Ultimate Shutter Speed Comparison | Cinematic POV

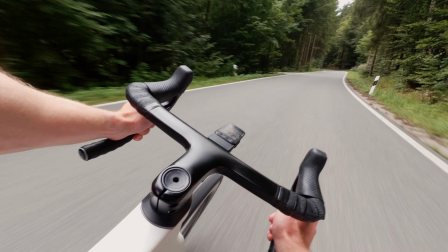[0:00]
So you're chasing that cinematic look with lots of motion blur, you've got your ND filters ready and you know a slower shutter speed is the key.
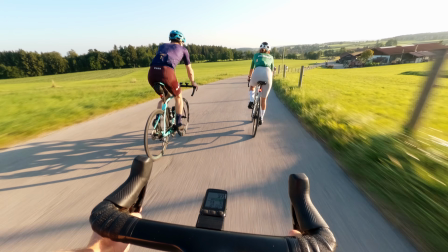[0:07]
But like me, you're probably asking, what shutter speed exactly? That's why I'm here at the Olympic rowing course, where I can test different speeds and shutter settings in a controlled environment. Let's go! Okay, let's step back for a second. Before we look at shutter speed, we have to settle on a frame rate. This is a sensitive topic because it really comes down to personal preference. This video is shot and delivered in 60 frames per second because I think the look of high frame rates gives the best immersion for point of view footage. If you prefer 24 or 30 frames per second, that's totally fine too, because in this video we are focusing on motion blur, and motion blur is only a product of shutter speed, not of frame rate. There's one thing to keep in mind though when shooting in high frame rates. By simple math, 60 FPS footage only allows for a slow shutter speed of 1/60th of a second. So if you see slower shutter speeds later in this video, the footage was shot at 30 FPS. If you look closely, you can see how these shots are not quite as smooth. Now make sure you've set the video to the highest quality setting and let's get back to the road. Getting maximum motion blur really comes down to how slow of a shutter speed we can choose before we create a blurry mess. And spoiler alert, it's really easy to create a blurry mess. Not only does the scenery get blurry as it moves by, but every camera shake will blur the entire image. And if you're riding a bike, the camera shakes a lot. Electronic stabilization like Hypersmooth can reduce shaky motion by reframing the image, but it cannot restore lost detail. So your footage might look stable, but the blur will still be there. So if you don't want to strap a gimbal to your chest, you need smooth roads and a steady upper body. And since motion blur requires motion, riding fast really helps too. I'll start with some easy runs at 35 km per hour and then see what my legs have in them today. And if you're wondering why I'm using this custom ND filter, check out my last video.
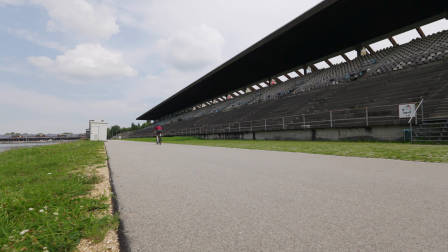[1:54]
I picked this test segment because it has a mix of textures and objects along the road, which makes the motion blur differences easy to see.
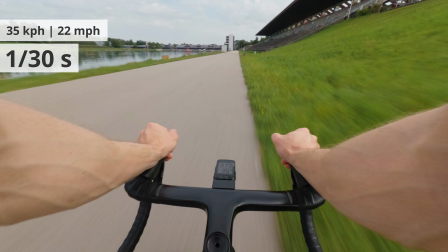[2:01]
Starting with the slowest possible shutter speed at 30 frames per second, which is 1/30th of a second, we can immediately see the creamy motion blur.
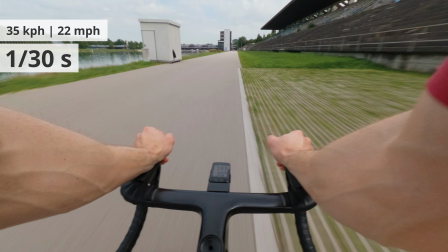[2:09]
The grass pavers on the right melt into grey streaks. You can also see that the electronic stabilization is struggling because there aren't enough sharp details.
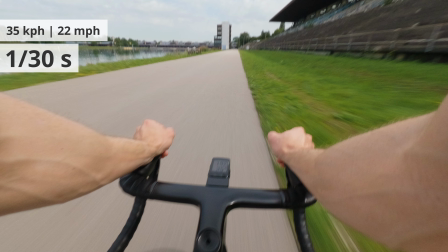[2:17]
If I pause on a particular bad frame, you can't even read the numbers on the computer.
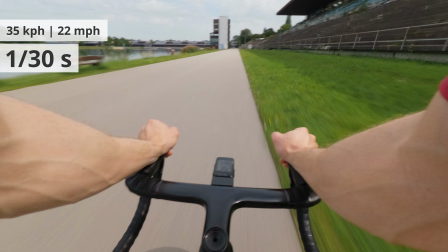[2:21]
From now on I'll call this shake blur, since it's caused not by forward motion but by unintentional camera shake.
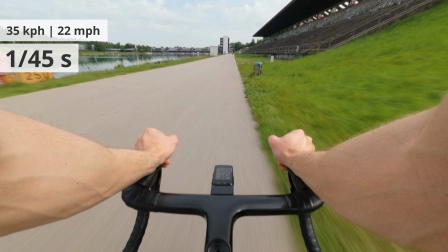[2:27]
At 1/45th of a second we already see some improvements, but even the slight upper body motion from pedaling at low power is enough to cause shake blur.
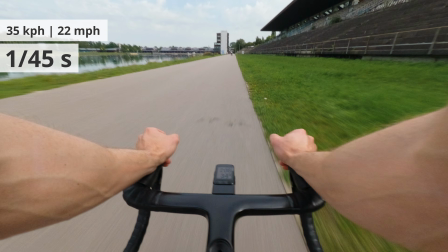[2:35]
So I'd say these long shutter speeds just aren't practical without some form of mechanical stabilization.
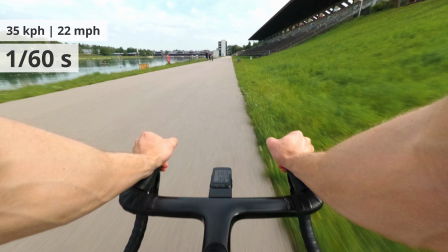[2:41]
1/60th of a second is where things get interesting. We are now recording at 60 frames per second and the electronic stabilization is working much better.
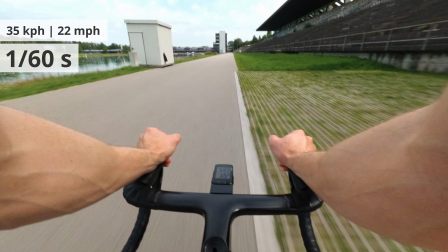[2:48]
The shake blur has improved quite a bit. On smaller screens it's barely noticeable, so this could work well for reels or short form content.
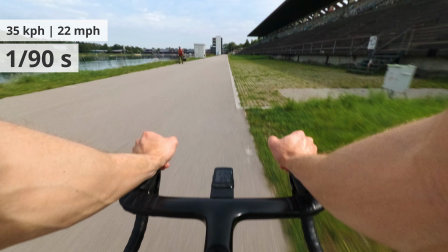[2:55]
At 1/90th of a second, the shake blur has improved even further, but we are starting to see some texture in the grass pavers as the motion blur gets weaker.
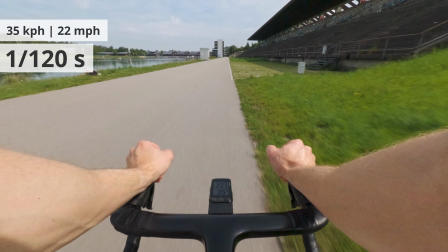[3:02]
At 120th of a second, the shake blur is completely gone, while there's still a tiny bit of motion blur.
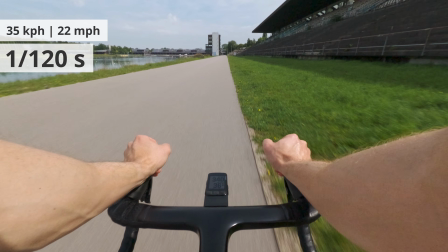[3:08]
This could be a good option if you're on rough roads or want to play it safe. For science, I did another run at 240th of a second.
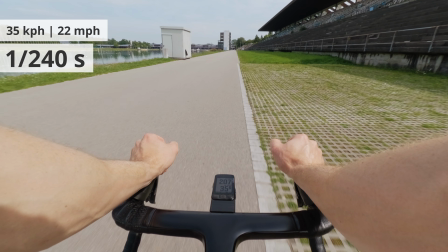[3:14]
The image is now crisp and almost completely free of motion blur. We can even see details in the grass on the right.
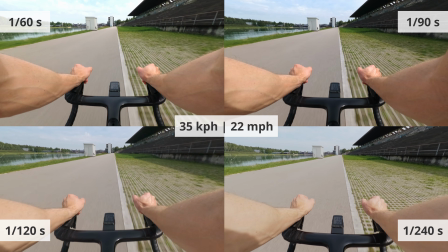[3:20]
To make comparison easier, I prepared these side-by-side views. I'd recommend starting with one of these settings depending on your road surface and tolerance for shake blur. Now that I'm warmed up, let's bring the speed up to 50 km per hour. This will introduce some upper body movement, but I'll try my best to keep it steady.
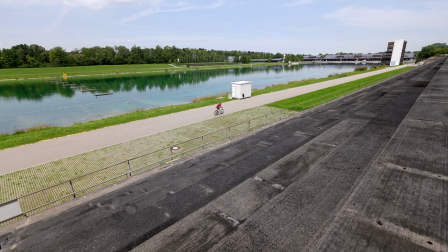[3:42]
I wanted to keep the same perspective as in the slower runs, so I couldn't get into a full aero position.
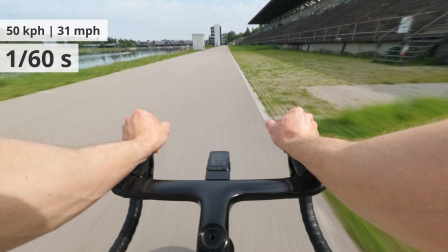[3:47]
As you can see on the computer, this required me to push over 500 watts.
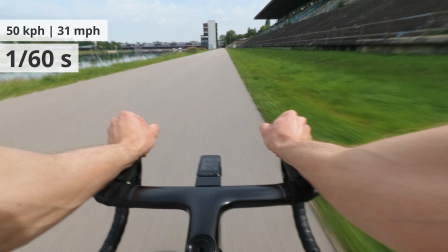[3:52]
Because of the heavier body movement, we now get bad shake blur, even at 1/60th of a second.
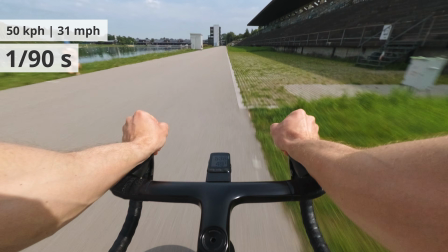[3:57]
But because of the higher speed, the motion blur has also increased.
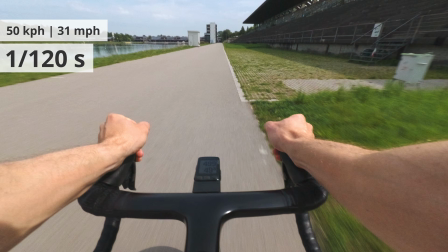[4:00]
So even with faster shutter speeds of 1/90th or 120th of a second, we still get that sense of speed.